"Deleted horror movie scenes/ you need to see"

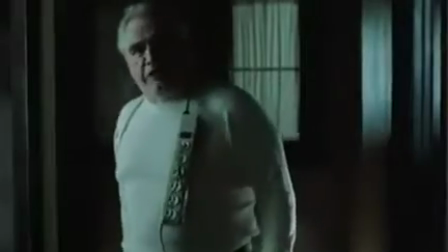Vested in the scenes that'll fuel nightmares later. It's all about timing and balance, so it's no surprise a lot of otherwise good scenes can get the axe.
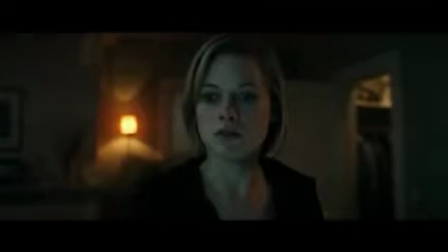Sometimes those lost scenes are awesome. Whether they give new insight into a character or hint at a sequel, they're worth revisiting.
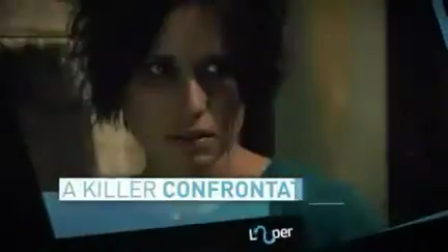Let's do exactly that, starting with… A killer confrontation The Saw series started out pretty basic.
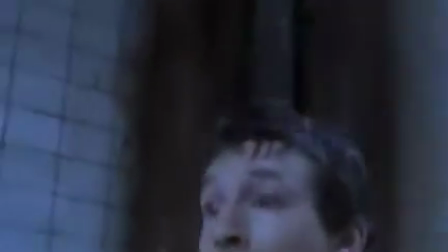Two guys, leg chains, hacksaws… you know the drill.
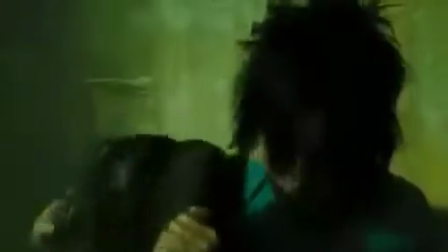Things would eventually get more complicated, but we could usually count on Amanda staying relatively strong. one, up to her violent end, at least.
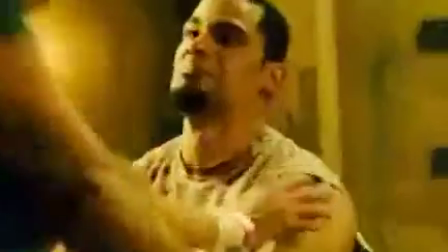As a victim-turned-willing accomplice, she needed to be a little more complicated than most of the other characters, who were, of course, usually just torture meat. Making the jump to becoming Jigsaw's pawn is almost unimaginable, and this deleted scene from Saw III is a glimpse into that struggle.
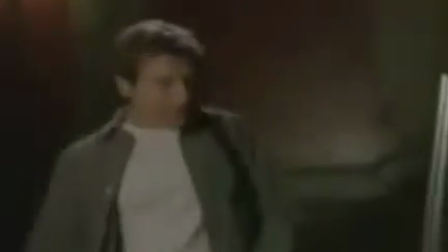"...very rockstar.
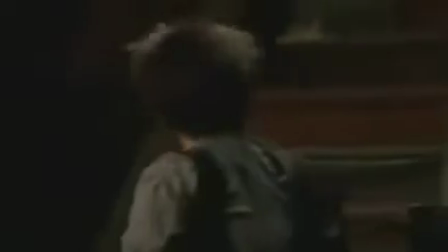Sorry, your hair, it's very rockstar."
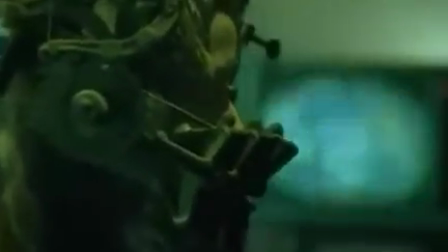It's too bad we never got to see it, because it's particularly effective in a series that could have benefited from some relatable moments like this.
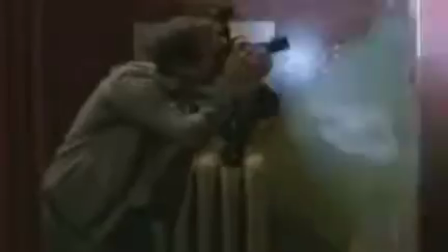It's a flashback to an Atom who's oblivious to what's in store for him, and a chance meeting that's about to go horribly wrong.
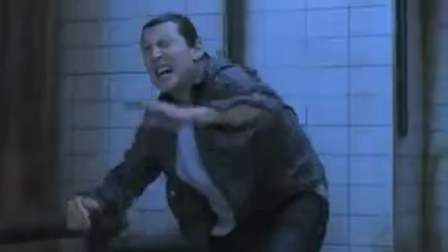We all know it, even if they don't.
"...I'll see you there."
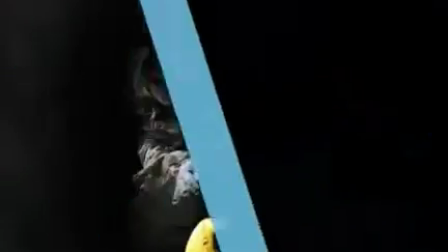Henry's Bad Day It was one of the most terrifying movies of 2017.
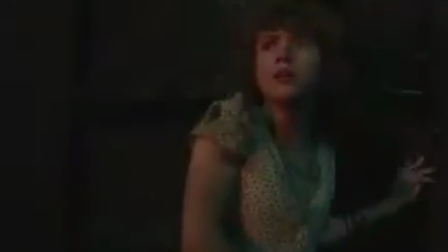Pennywise gave everyone another reason to fear clowns, but that wasn't all for the Losers Club, who also had classroom bully Henry Bowers to deal with.
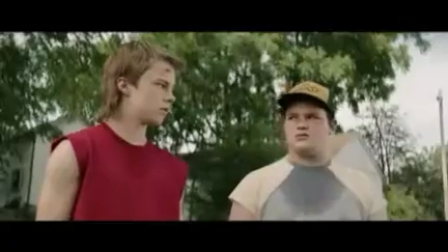They know Henry's a little unstable, and we know it, too. One blink and you'd miss a deleted scene would have helped make the full extent of his psychotic break completely clear.
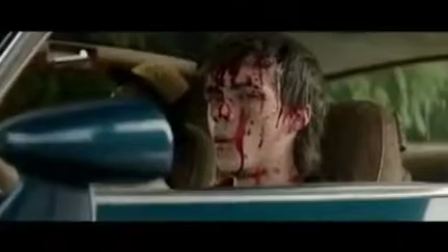Henry sits in a car watching our favorite group of Losers head into the most terrifying house we've ever seen — yes, even including this one.
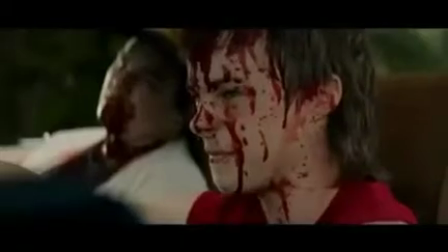He has company, but friends Belch and Victor aren't feeling too talkative, considering what he's done to them.
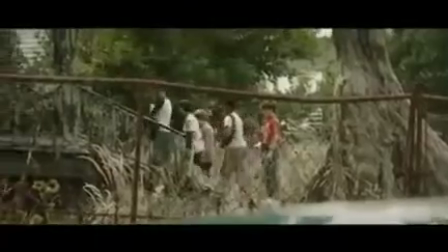And that just really brings it home about just what kind of bully the Losers Club has had to deal with on a daily basis.
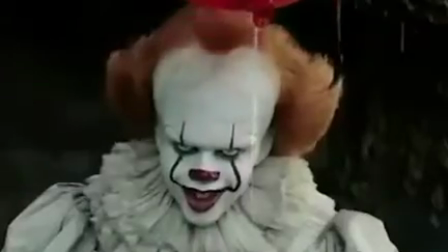That's the very definition of horror. Say what you will about Pennywise, but at least Henry makes your own school bully look positively pleasant.
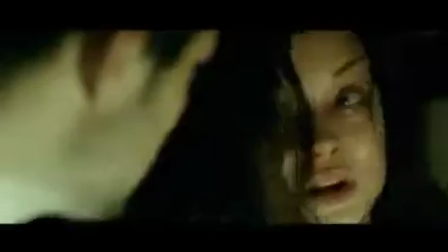Evil Dead's extra dark details The 2013 reboot of Evil Dead was as ridiculously bloody as you'd expect,
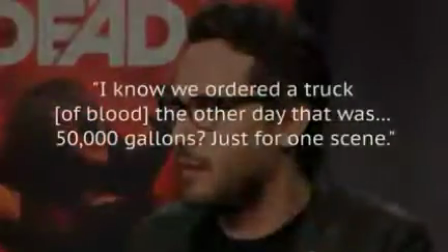and director Fede Alvarez once told Collider, "...I know we ordered a truck of blood the other day that was… 50,000 gallons?
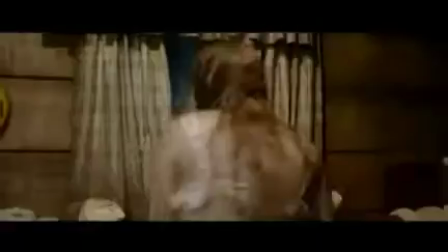Just for one scene. That's a shocking amount of blood." Even though most made it on-screen for an insanely blood-soaked finale, there were still a few details left on the cutting room floor.
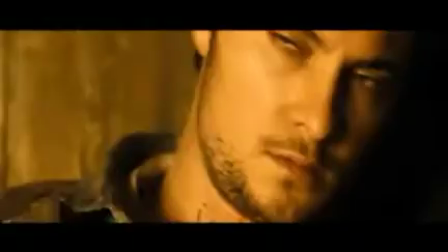In the original ending, Mia's brother Steve burns down the cabin. It's a sacrificial move as he traps himself and their possessed friend.
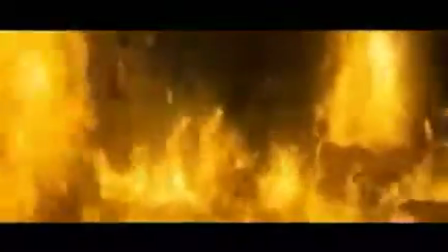A deleted shot shows a little more of what happens inside the cabin as it's going up in flames. And spoiler alert, it's not good for Steve.
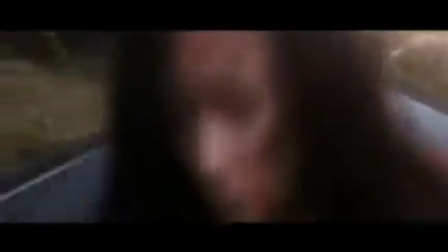And in case you've ever wondered just what happens when the bloods stop flowing and the bodies are done falling, this cutscene shows just how Mia got back to civilization.
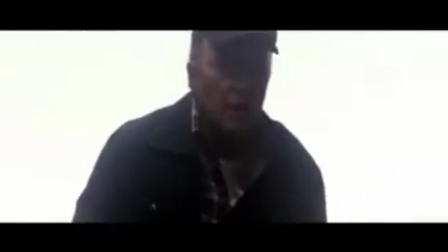"...Are you okay, kiddo?"
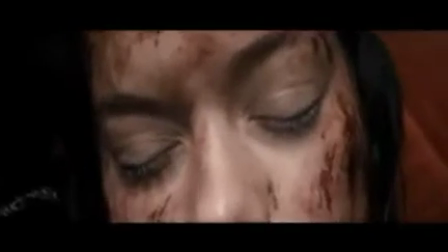Neither shot adds anything to the story, but it's possible that last glimpse of Steve might have been setting off a sequel.
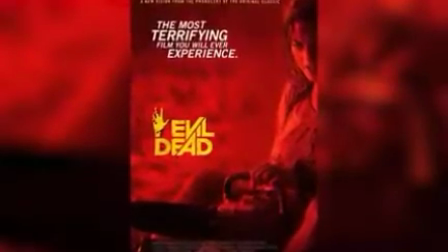We hope.
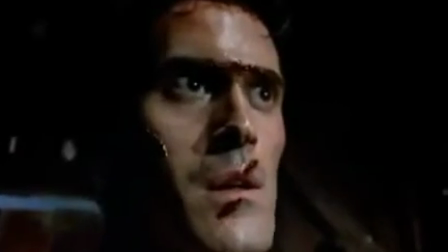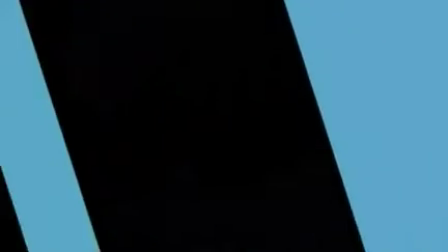A breathless confession 2016's Don't Breathe might be one of the most tense,
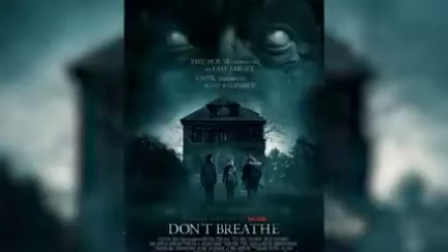claustrophobic thrillers ever made, and it starts when three thieves decide to break into the home of a blind man.
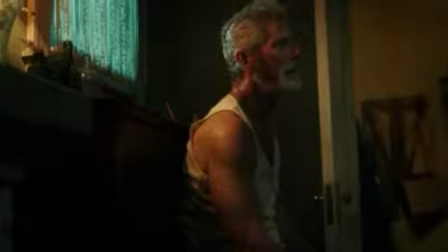It's not long before they realize they've picked the wrong house, and it's Stephen Lang's performance as the intended victim that's at the heart of the film.
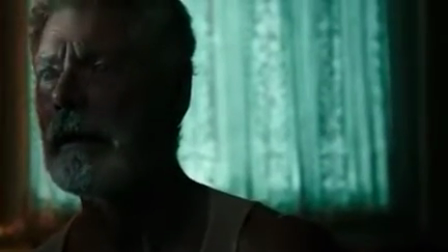Since he doesn't have much dialogue, it's extra terrifying when he does speak, like he does in this deleted scene.
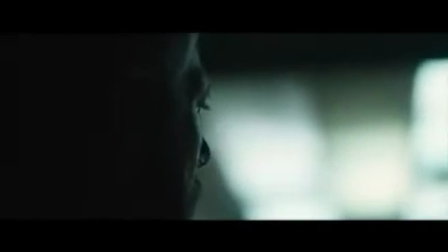"...my daughter was my life."
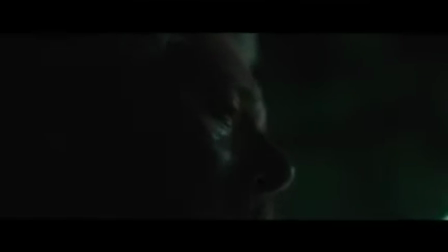And that might be why this ended up on the cutting room floor.
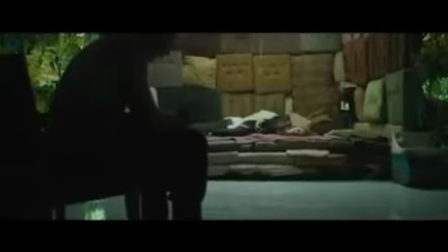It might have given him just too much to say, going into some pretty explicit and heartbreaking detail about the accident that killed his daughter.
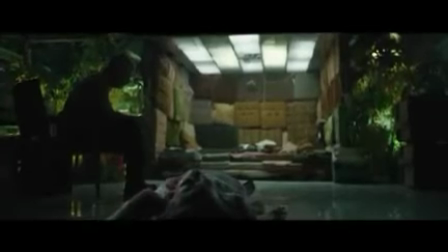While it might help us understand more about him, the explanation is ultimately unnecessary.
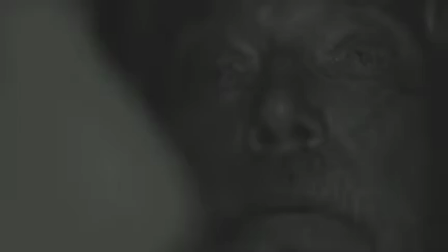The scene would have thrown a wrench into the film's pacing, but Lang's reading of it is no less mesmerizing than the rest of his performance.
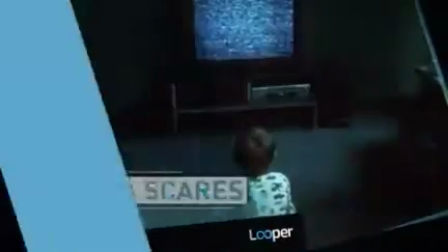Extra scares Most deleted scenes are short and sweet,
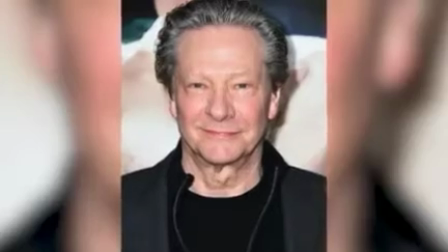but 2002's The Ring lost an entire subplot involving an accused murderer, played by Chris Cooper, who shot scenes to bookend the film. While these scenes unfortunately were never made available to the public, a few other deleted scenes have slipped out.